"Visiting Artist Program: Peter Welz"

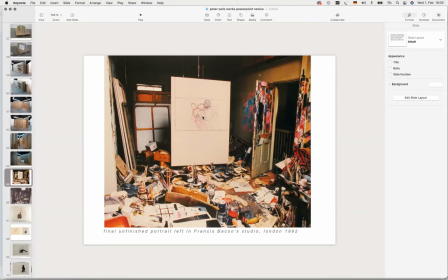(16:39)
He started a canvas. He always used the raw canvas to avoid correction. He would directly go on to it. They're quite large. The studio was a total mess. So you can see like here, like on the walls, everywhere. They moved the whole studio and preserved it.
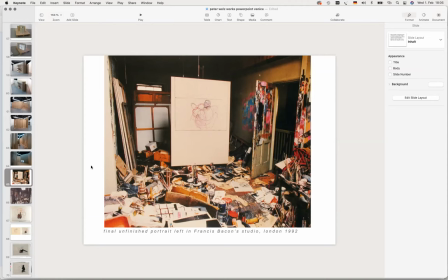(16:59)
And you can see that the Irish Museum of Modern Art in Dublin.
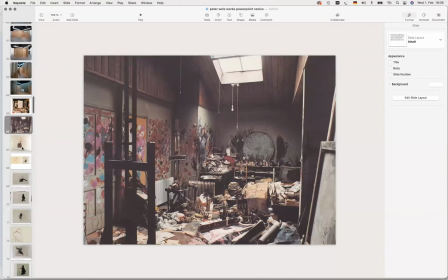(17:05)
There you also see part of the studio.
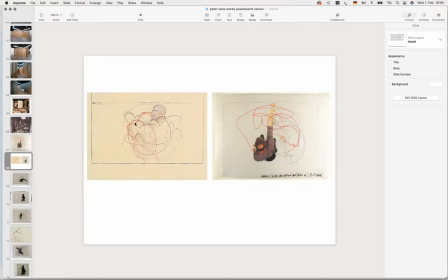(17:09)
but this study I already showed you like you can see the correlation between the Francis Bacon and what I've done with Forsyth here you have like a second red figure this is George Dyer
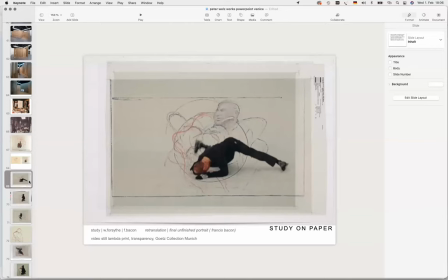(17:24)
this circle is like the bin lid from the studio so it started to make these studies and I asked Foresight,
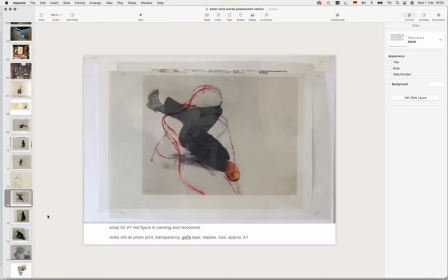(17:35)
this is the second red figure in the painting. So I asked Foresight to reverse conceptually the first piece
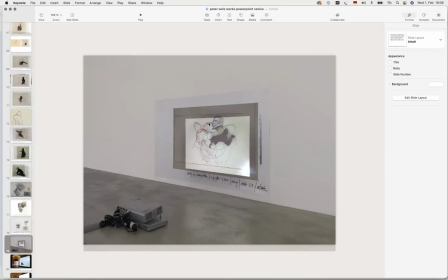(17:47)
that we've done and I asked him to translate the
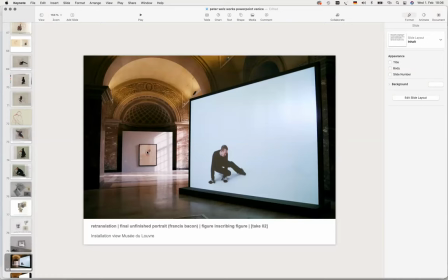(17:54)
Francis Bacon painting into movement. So you see it here, we've got the Francis Bacon and this is the perspective filmed from the front,
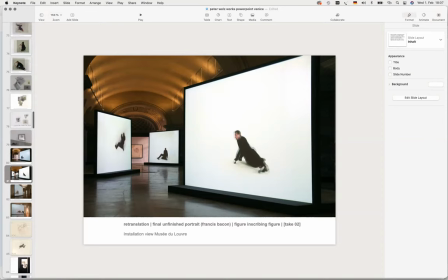(18:06)
front, above and the side.
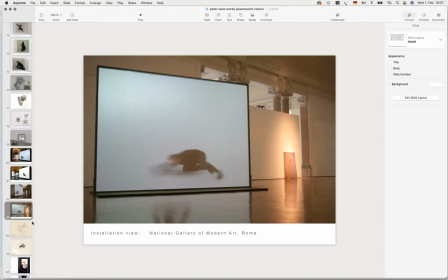(18:12)
This is the National Gallery in Rome.
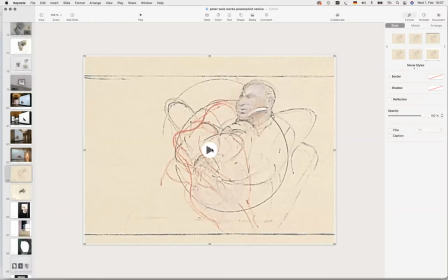(18:19)
Here I have a study where you kind of see, nope, working.
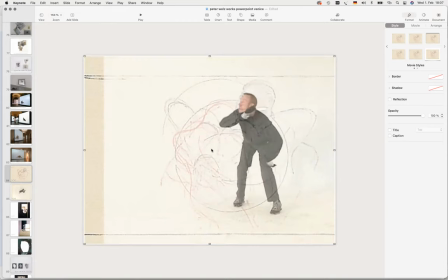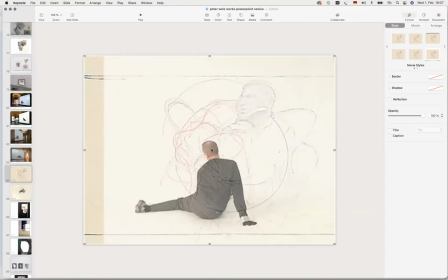And attached lead to his hands and feet and placed him on large sheets of paper so while while he's describing that figure in space,
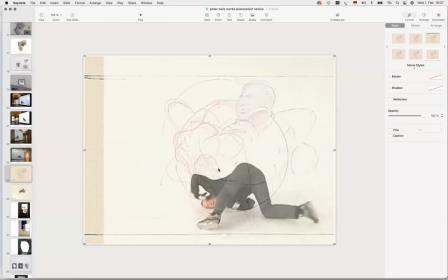(18:49)
he would generate a new job on the paper, unawarely.
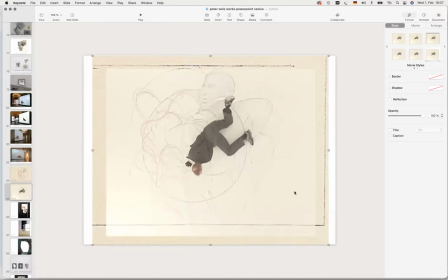This one here, you see the sequence from above. I don't know how he translated it, I find it fascinating, but he made this perfect circle. That's part of the Unconditioned Full Cut by Francis Reagan.
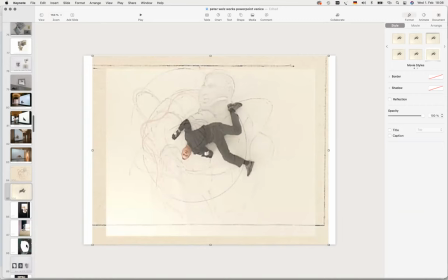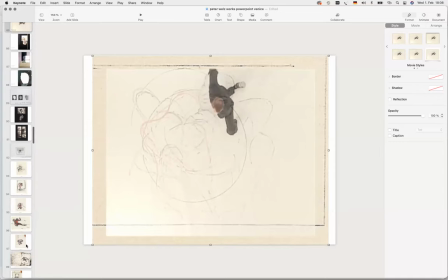(19:19)
There are more drawings.
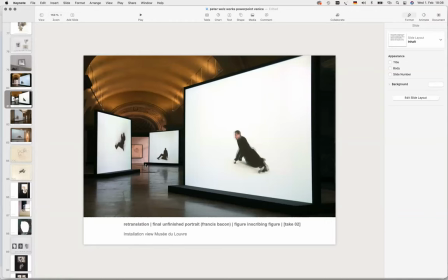(19:28)
Let me see. So like I said here, it's a similar concept, filming the figure, the moving figure in space from the front, the side and above, and playing this out simultaneously in space.
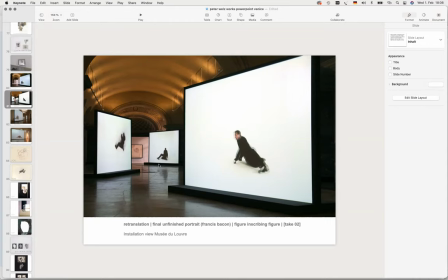(19:44)
And here at the Museum, the Louvre in Paris, they took out all the ancient sculptures where where movement is always suggested, but never occurring.
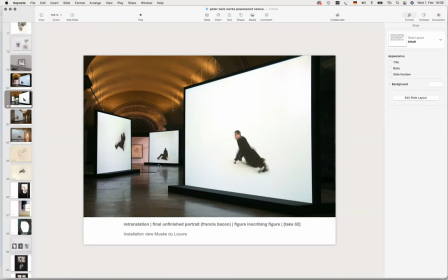(19:58)
So we replaced this with a choreographer inscribing the figure in space, right? Using Francis Bacon as a template. There's also drawings by, but that's too much.
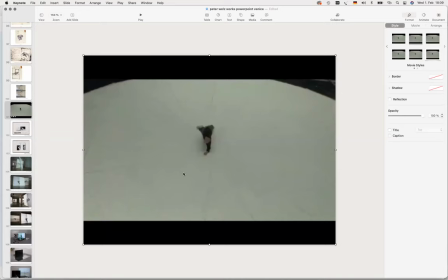(20:15)
Another one afterwards, I went into a theater using this huge rotating stage to follow up this notion of the inscription inscribing, figure inscribing the strip point.